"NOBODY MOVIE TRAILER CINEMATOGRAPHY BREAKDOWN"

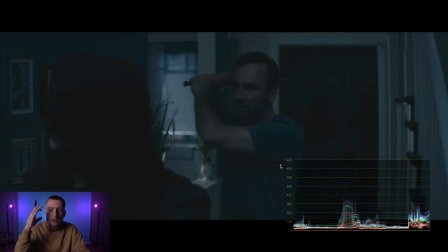I had to create a light feeling in the facial part of the character. A touch of it just to make the face somewhat visible. And since the walls around were white, as soon as I installed an overhead source of light, all the walls became brighter than the face, simply because the white of the walls is much brighter than the face.
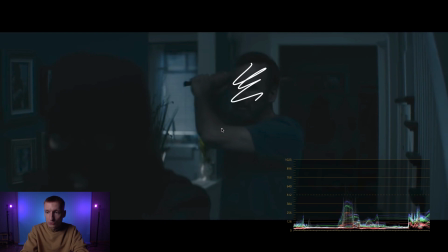This is why we can clearly see that the walls on the scene are much brighter. It can be adjusted to a certain extent during color correction if needed, it depends on the task. The wall on the left is darker, and it kind of works better for the scene. There's some soft overhead light,
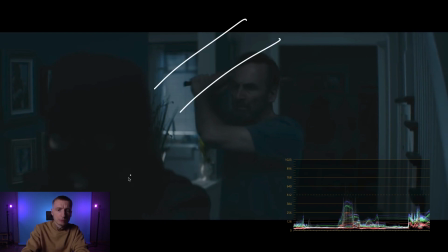and through the window another source of light must be shining, providing those glares.
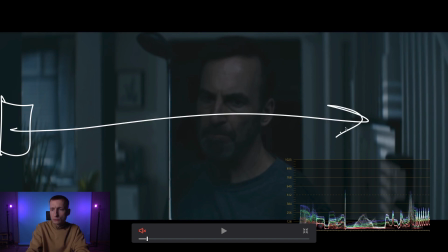Or that source of light could be located in the corridor, shining from left to right, and creating these reflections.
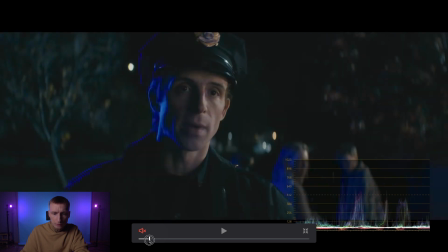It is interesting to note that in this scene the policeman is standing in the exact point where our character was standing. It could be because those two scenes took place at different time. So, here we see a similar scheme.
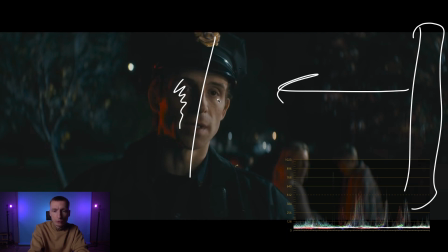A soft key light on the right, that also reaches the shadowed part of the face, because the actor turned his head a little bit towards the light. And again, the same source of light on the side, located closer to a backlight position that illuminates his nose,
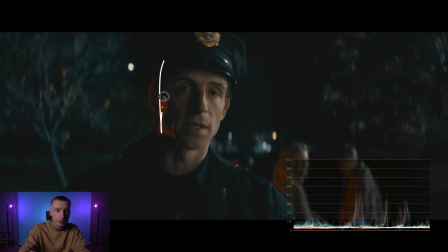emphasizes the illuminated part of his face. The same lighting on the left, the same light bar shining, the same tree in the background, the facial part is at around 38-50% of the overall brightness.
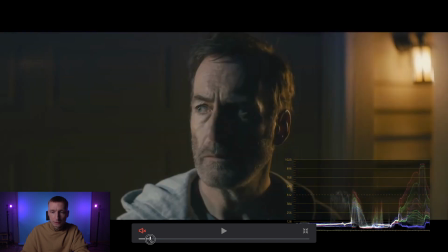Here is the scene from an opposite side, the point of view of the policeman. There is that same source of a strong lens light on the left that was illuminating the entire area. Judging by the second flare, there is a second source of light serving as key light.
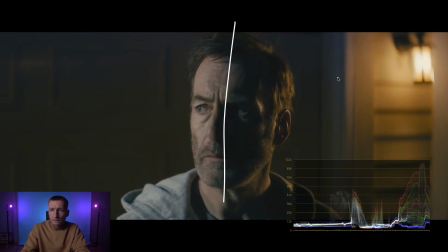There is a split lighting again. And as a backlight motivation, there is this lantern. It could be there in the first place, or it could be added. In any case, the actor stands in a spot which allows this lantern to be visible and work as a backlight.
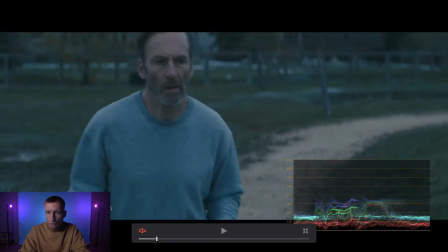A scene in a twilight or an early morning, the sun has not come out yet. Or it could be simply a cloudy day. We can see that the entire frame is below 50% brightness.
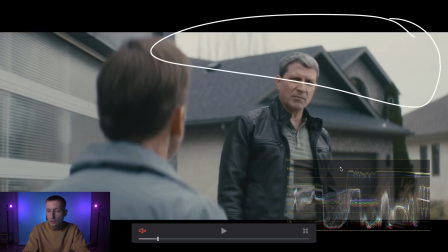Even this scene, where the sky is visible, does not exceed 85-90% brightness. So nothing is maxed out in terms of brightness.
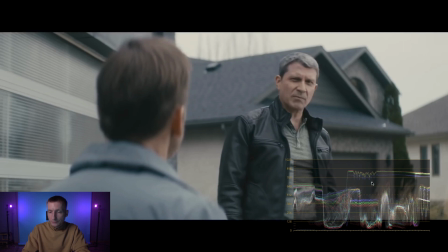And the black point is slightly higher here, which means there are no 100% black spots due to a higher contrast.
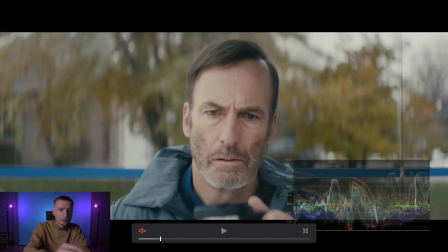Judging by how extremely the background is blurred, some anamorphic lens was used for this shot. That is what we love anamorphic lenses for.
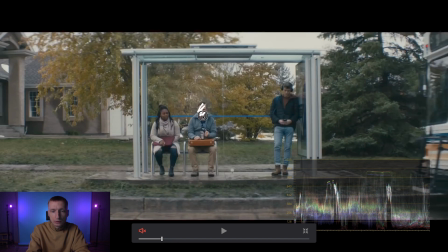On a wide shot, the character's face is illuminated more uniformly because on the right it was impossible to use any kind of frame, plus a bus was approaching. I think that this scene was shot as is.
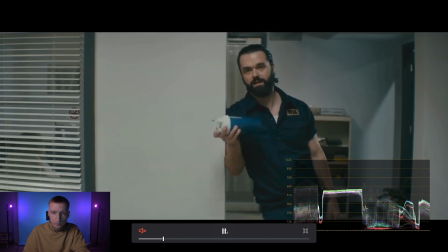But as we switch to a closer shot, we can notice that one side of the face is then brighter than the other.
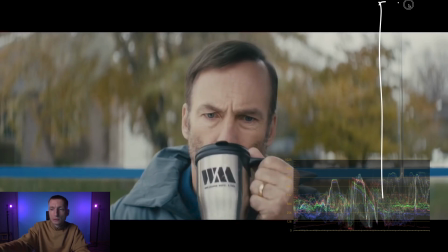A black floppy could have been used for this, or a black 8 feet or 12 feet frame, does not really matter. All of it helps make the right part of his face darker. To emphasize the contrast,
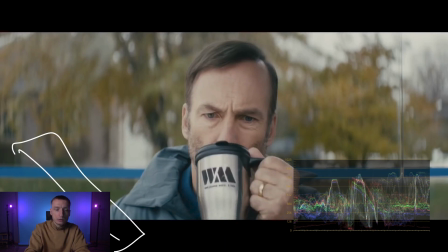judging by the flare in the eye, some kind of light reflecting shield could be used, perhaps to reflect the natural light and further emphasize the left part of his face. Also, the shadows on the right side could have been caused by the roof of the bus stop.
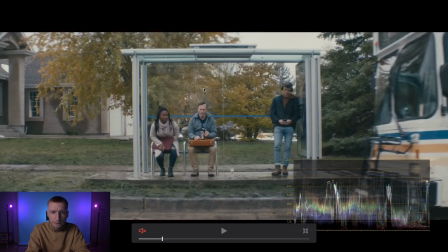This part of the roof could have been covered. While on the left the reflecting shield could be used to reflect the skylight, as I said before,
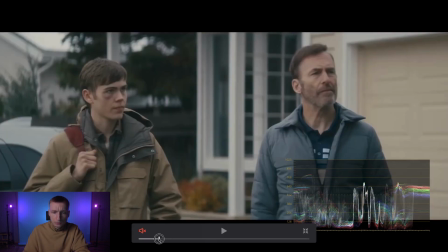in order to make the difference between the left and the right parts of his face more pronounced.
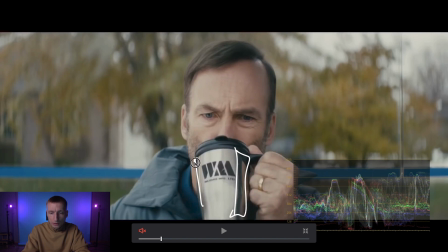If we look at the mug, we can see that something black is reflected on its right side, which could be the black frame or an advertising board here. But I think it was simply a black frame.
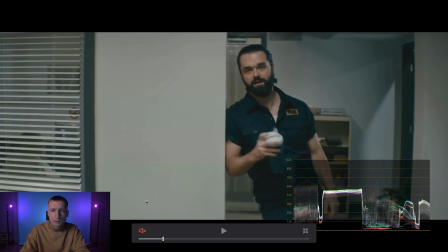A typical office light, quite simple. Most of the times, all the sources of light are located above. Walls are not being darkened. Here on the right, some kind of fixture could create that light spot and provide a backlight, while above the character there is a soft light.
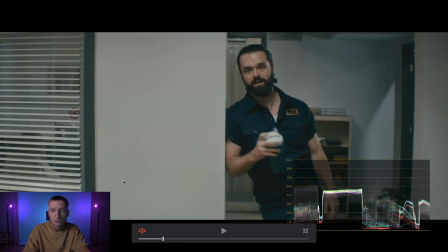Because the character is quite dark, his skin is not pale white, his clothes are of a dark color and because he is standing in front of a brighter background, the rhythm is present in this shot. We transitioned from a darker area to a brighter area several times.
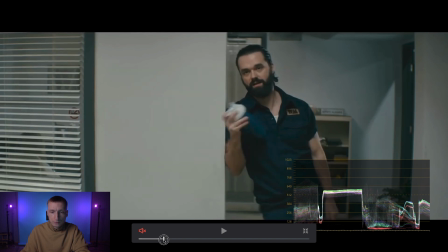If this wall on the left was completely white without the window, the entire scene could have been looking strange.
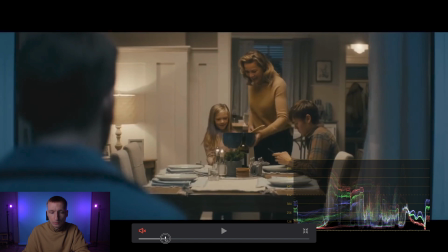I think that this scene was shot under natural light conditions.
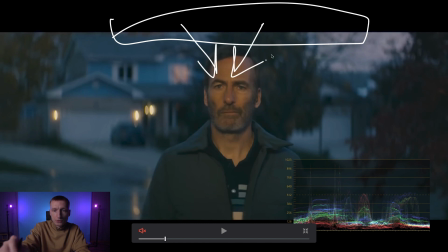There could be an overhead source of light directed at his face above the camera, while in the background there is a natural light typical for an evening.
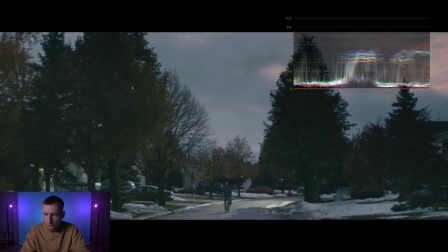Not sure if they managed to use the sunlight to illuminate this area, or there was a source of light imitating the sun, providing the backlight, the shadow.
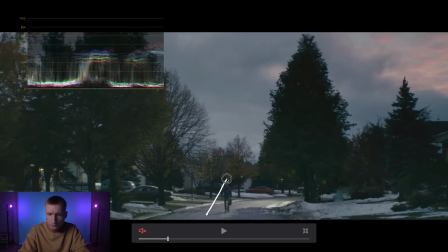Judging by the shadow, the light is coming from here. Was it the sun? Don't know.
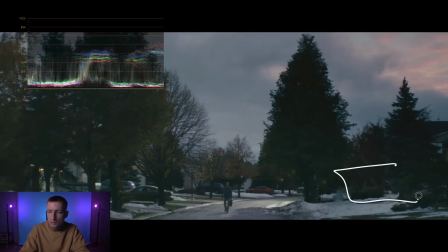It could be both sun and some kind of sky lift with a fixture located above to illuminate this area here, because I don't quite see any sunlit objects there, except for these cars on the left.
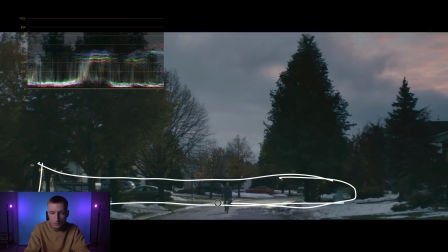And it seems to be reaching this area, so this part is illuminated by some kind of source of light located outside the frame, or it could be the sunlight indeed, very hard to tell. An interesting top shot in the night here.
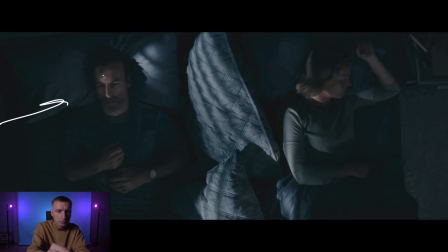There is a side light that touches the main character's face and creates light spots. They are especially noticeable here on the pillows, on the wife's hand and head. Basically, the entire light scheme involves one single source of light.
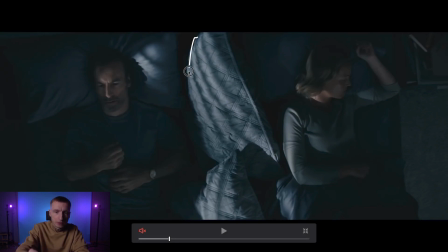And because the pillows and the clothes are dark, because the blanket is dark as well, it kind of swallows the light.
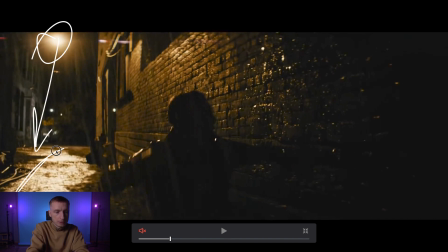A scene under an orange lantern. Due to the fact that the asphalt is wet, the ground is illuminated very beautifully. Plus, all these drops and wet areas always look better under a backlight because the background is dark,
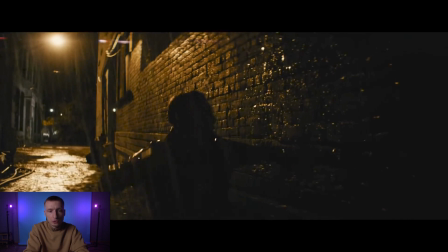while these wet spots are brightly illuminated and thus actually visible. And because we illuminate this wall, we can choose not to illuminate the actor and leave only his silhouette visible.
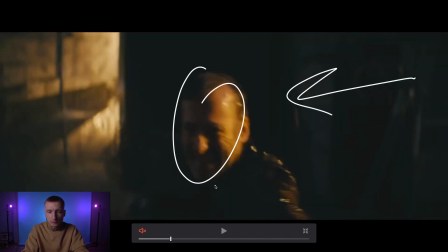As we switch to a closer shot, we can see that the main character is turned away from the source of light slightly, which is why there is a shadowed side on the left part of his face. A scene in the bus.
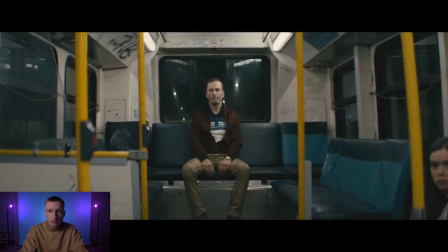The main character is at the very center. There are two lamps in the frame, and judging by the reflection in the back window, we can tell that the one on the right shines brighter than the one on the left. The left is a little bit less bright.